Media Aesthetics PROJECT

Hello. In this following video, you will learn about media aesthetics in this upcoming short film that I have directed. And if you wish to learn more about media aesthetics, then I got a book for you. Please sit back, relax, grab some popcorn, and enjoy the film. Alright, 3, 2, 1, press play.
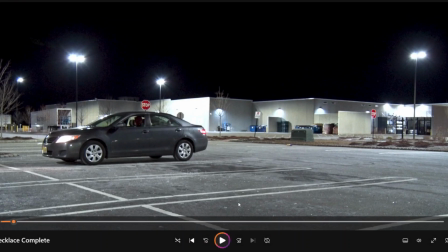[0:28]
Alright, so we open this film off with an establishing shot. And as you can see, there's a lot of negative space, mostly dominant negative space, on the right side of the screen, which is inviting mobility to enter the shot and fill in that empty space, as we see later in the short film. So then we cut to a ground level shot,
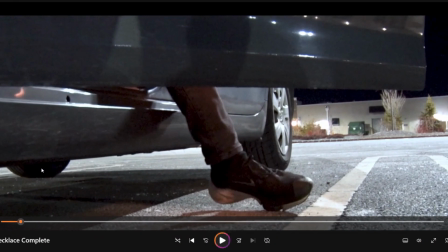[0:47]
and what's special about this is that you see the tires are touching the ground over here, and there's a shadow coming from the car. Because the tires are touching the ground, this shadow is considered an object-connected cast shadow. But, for example,
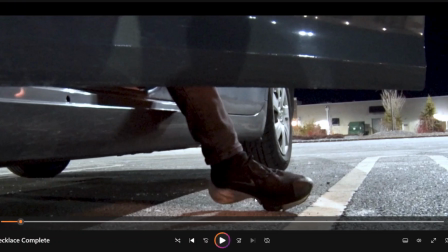[1:04]
if the shoe wasn't touching the ground, the shadow it makes would be considered an object-disconnected cast shadow.
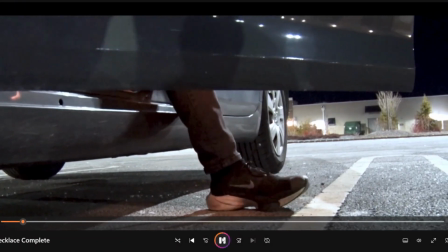[1:12]
But since it's now touching the ground, it is object-connected cast shadow.
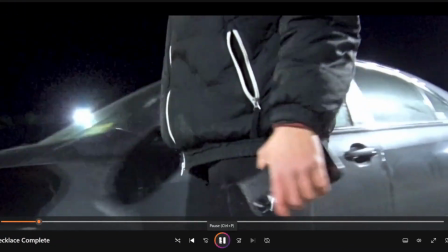[1:17]
So now we pedestal up into a cowboy or a knee shot, and we see the subject more.
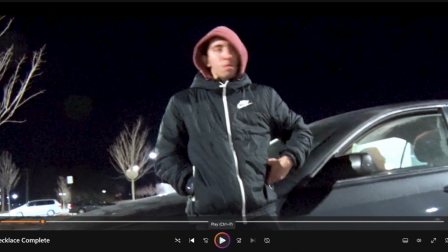[1:26]
And his eyes become an index vector because, as you see,
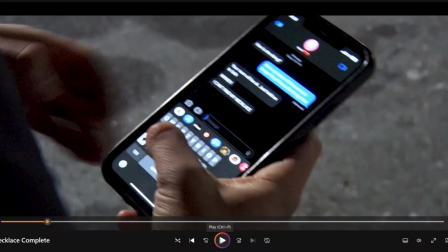[1:30]
he looks down and then it sets up the next shot, which cuts to a close-up of what the subject is looking at, which happens to be his phone.
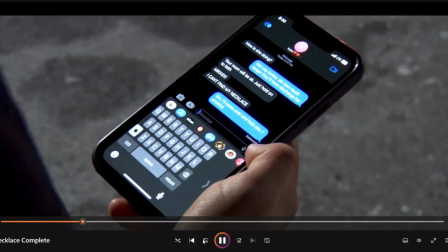[1:43]
So our next shot, let's go skip this, is a low Dutch angle shot.
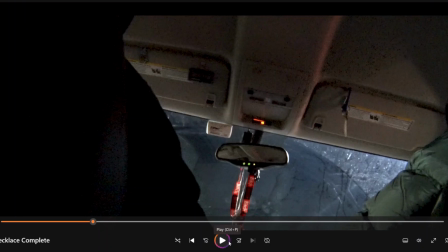[1:51]
And this shot is more dynamic and not static because the angle of the shot is nearly unbalanced because of the tilted horizon line,
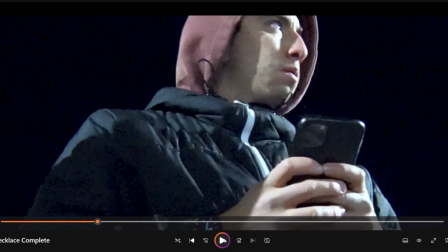[1:59]
which will increase the tension that is going on. So then we cut back to our subject with a low bus shot,
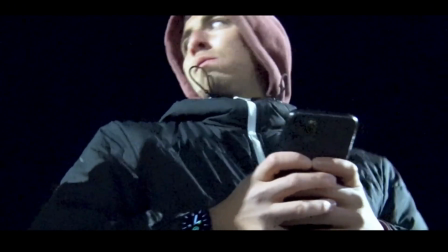[2:10]
and then we cross cut back into this low Dutch angle shot.
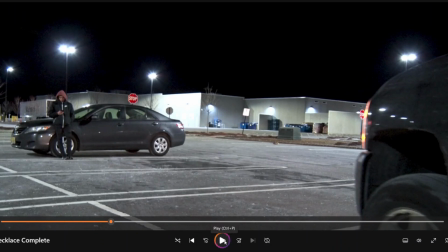[2:16]
And then we cut back into the establishing shot we had in the beginning of the film,
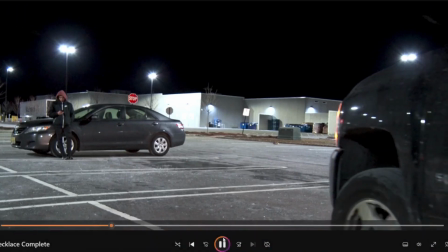[2:21]
where the truck was rolling in and all the negative space that was there before turns into positive space.
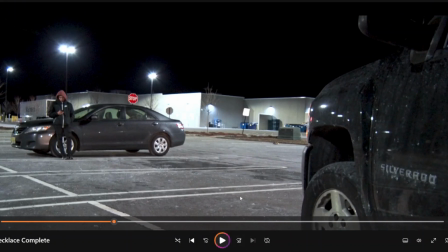[2:28]
And what's also something about this shot is that it relies on primary motion, because the only movement that's happening is whatever is going on in front of the camera. The camera is not moving at all, which is why this is considered primary motion and not secondary motion, because secondary motion is when the camera itself is moving with the shot.
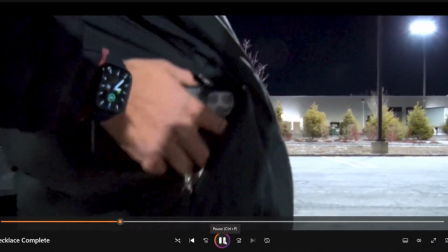[2:47]
So then we cut into a hip level shot, which then pedestals down to a ground level shot.
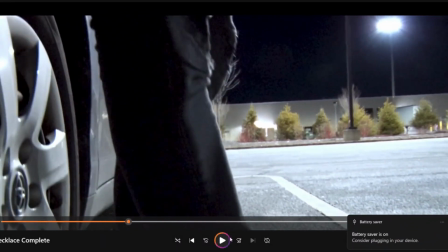[2:55]
And my battery on my computer is low, so I gotta finish this up. And what's happening is there's enough lead room in front of him, up front of the subject, so he can walk off screen.
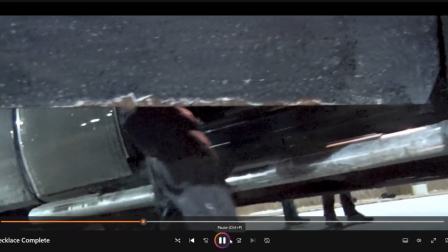[3:07]
So then we cut into a low angle ground level shot, just to build the suspense of these guys getting out of the car or truck.
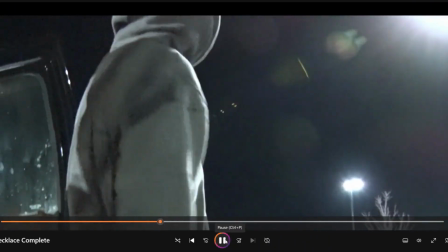[3:16]
We cut into a ground level shot, which pedestals up into a low angle behind the back bus shot.
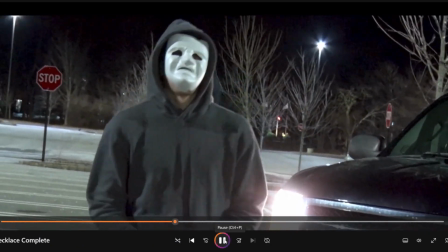[3:22]
And then we cut into a cowboy shot, which, as he gets closer to the camera, it turns into a medium shot.
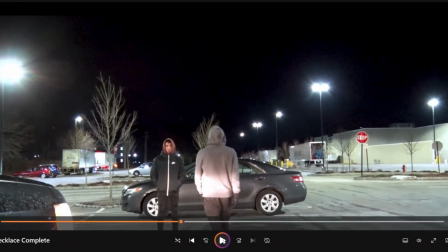[3:27]
We cross cut back into this shot, which is now a master shot.
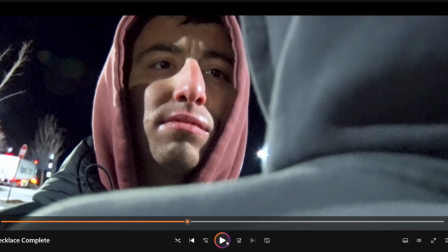[3:31]
We cut to over the shoulder close-up shot where we see the subject.
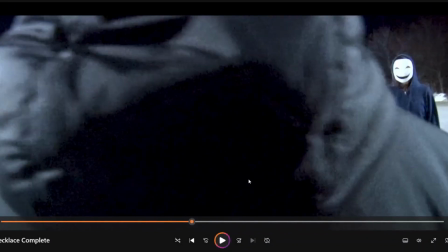[3:38] Michael Jones.
And then we cut into this shot, which is an over the shoulder bus shot. And what's special about this shot is that we
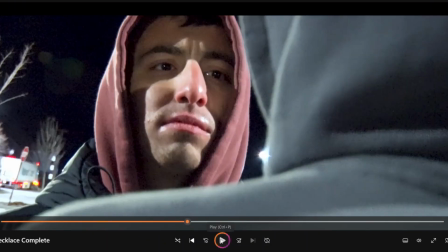[3:47]
truck behind the subject in order to bend the
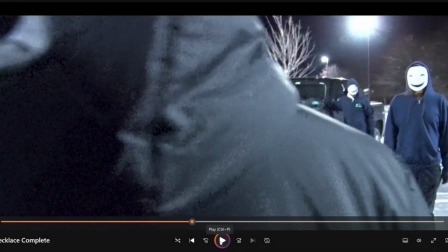[3:51]
180 degree line, which makes the conversation feel more natural.
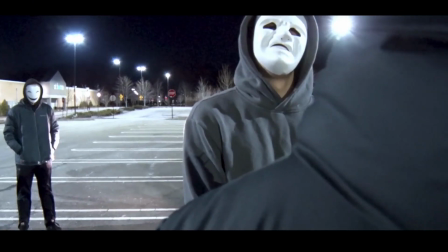[3:56]
As you see, we go behind the subject.
Michael Jones? Yeah.
Like that.
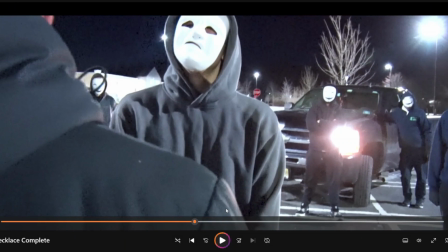[4:01]
And another thing about this shot is that it's a great example of one of the 7 characteristics of depth, which is height and plane.
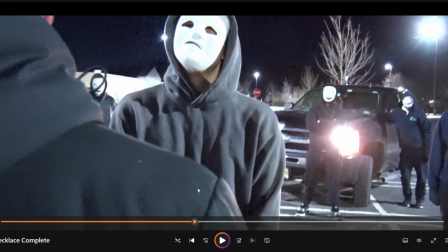[4:10]
So this means typically that you can fit more subjects in the back of the screen than the front. Basically, subjects placed in the foreground are bigger than the background, as you see in this shot, with the leader right here being significantly bigger than the rest of his crew.
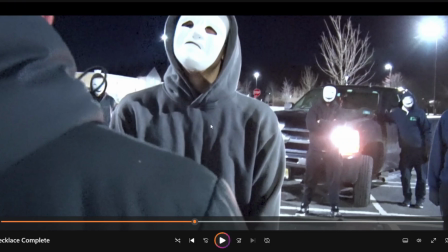[4:27]
See, look how small these guys are, and this guy is like a monster. Look how big he is.
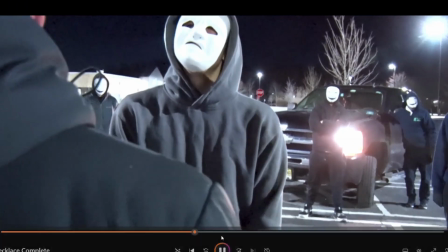[4:33] So then, you got it.
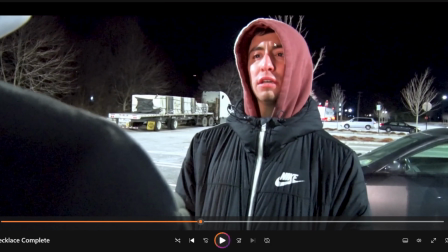[4:35]
We cut into an over-the-shoulder medium shot, and correct me if I'm wrong, but this is attached shadow on his face.
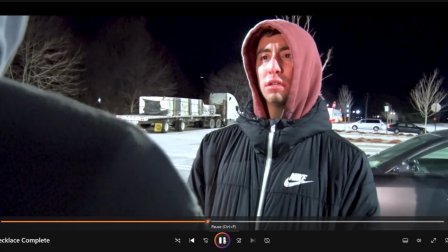[4:43]
Yeah.
Where's my money?
We cut to More importantly, another over-the-shot bus shot.
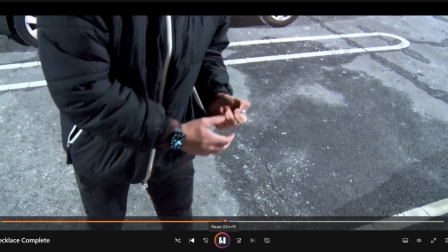[4:50]
Cut to another over-shoulder bus shot. Cuts to a high-angle shot so we can see him giving the leader the necklace.
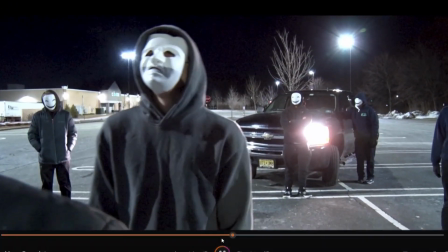[4:59]
And then we cut back into an over-the-shoulder medium shot. And then we cut into this bus shot right here.
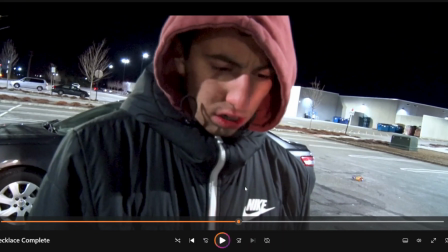[5:07]
And this shot has a slight high angle to make the subject look somewhat vulnerable because of the situation he's currently in.
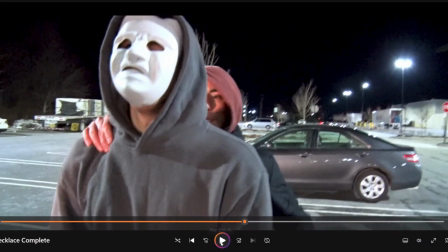[5:18]
Then we cut into an over-the-shoulder back shot, which cuts into another over-the-shoulder back shot.
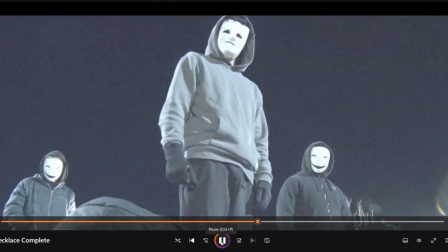[5:24]
Then we get a cut transition into black, and then we fade in transition, which goes into a low angle cowboy shot,
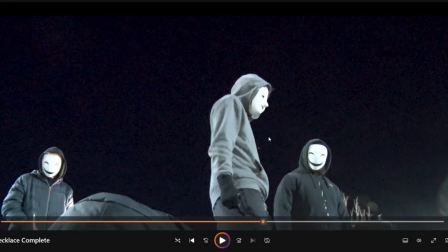[5:32]
which is this low angle is supposed to show like the dominance or just like the power these gang members or what do you want to call them has compared to our subject that's laying on the ground. So then we zoom out
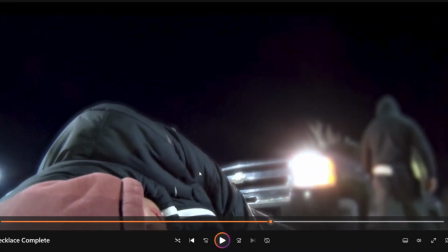[5:48]
into right here as a rack focus happens where our subject laying on the ground becomes a focus and everyone thing in the back comes out of focus.
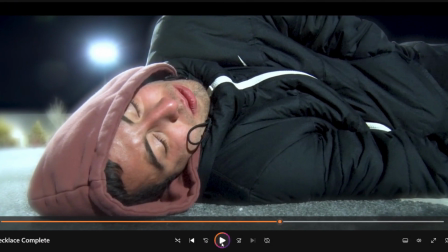[5:59]
So then we zoom in into this close-up, and the high-pitched noise that is going on in the background is considered an internal diegetic sound because only the audience and the subject on screen right here can hear that noise or sound.
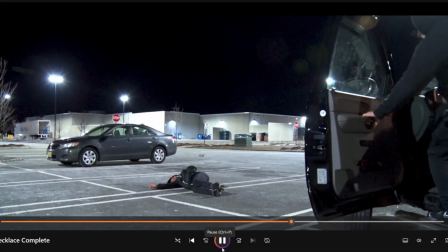[6:19]
And then we cut back into the establishing shot that now we cut back into the establishing shot that we had when we opened the film.
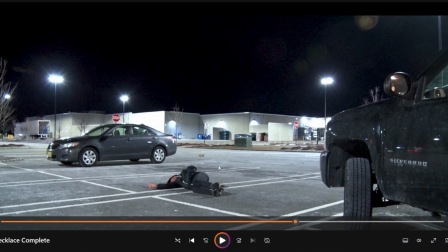[6:27]
So the first shot and the last shot, the same shot. We open the film with the establishing shot, we end the same establishing shot. And then the truck leaves,
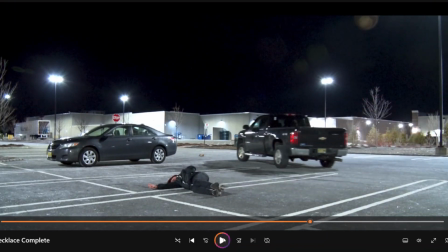[6:38]
which opens up all this opens up all this negative space on the screen.
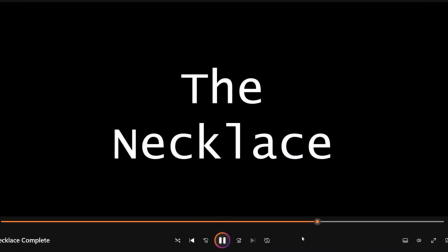[6:45]
And there you go. That's the short film of all the media aesthetics.
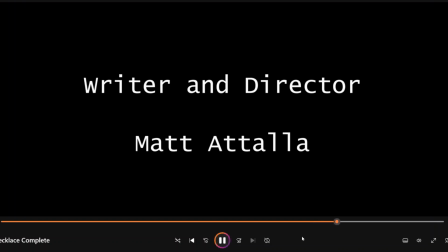[6:50]
I really hope this sound isn't too loud because I filmed this already and the sound was too loud when I was trying to edit it. I want to go to sleep because it's currently 1:14 a.m. in the morning.
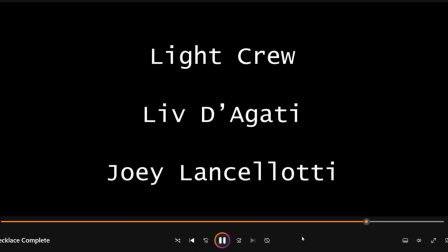[7:03]
I'm a little sleep deprived, so I'm hoping I can get a good night's rest. And I hope that I film this really good because I am tired and I don't know.
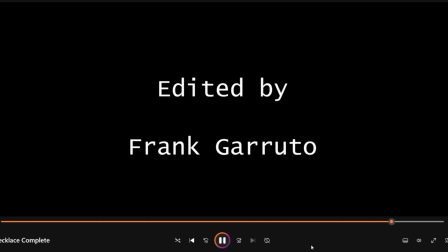[7:16]
My mind's thinking right now.
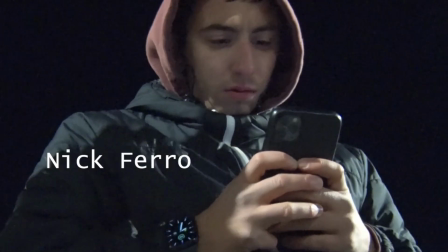[7:18]
So yeah, I'm hoping everyone having a great day while watching this, and I hope you all enjoy this media aesthetics.
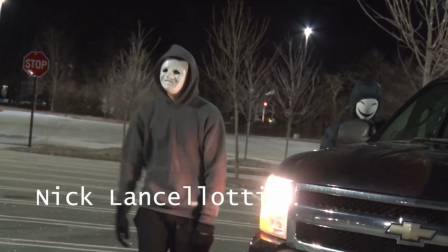[7:26]
Please check out that book that I showed earlier. It's written by the Herbert Zettel. So yeah.
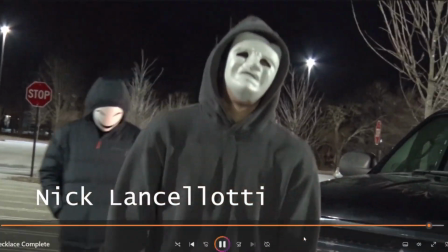[7:31]
Anyway, good night.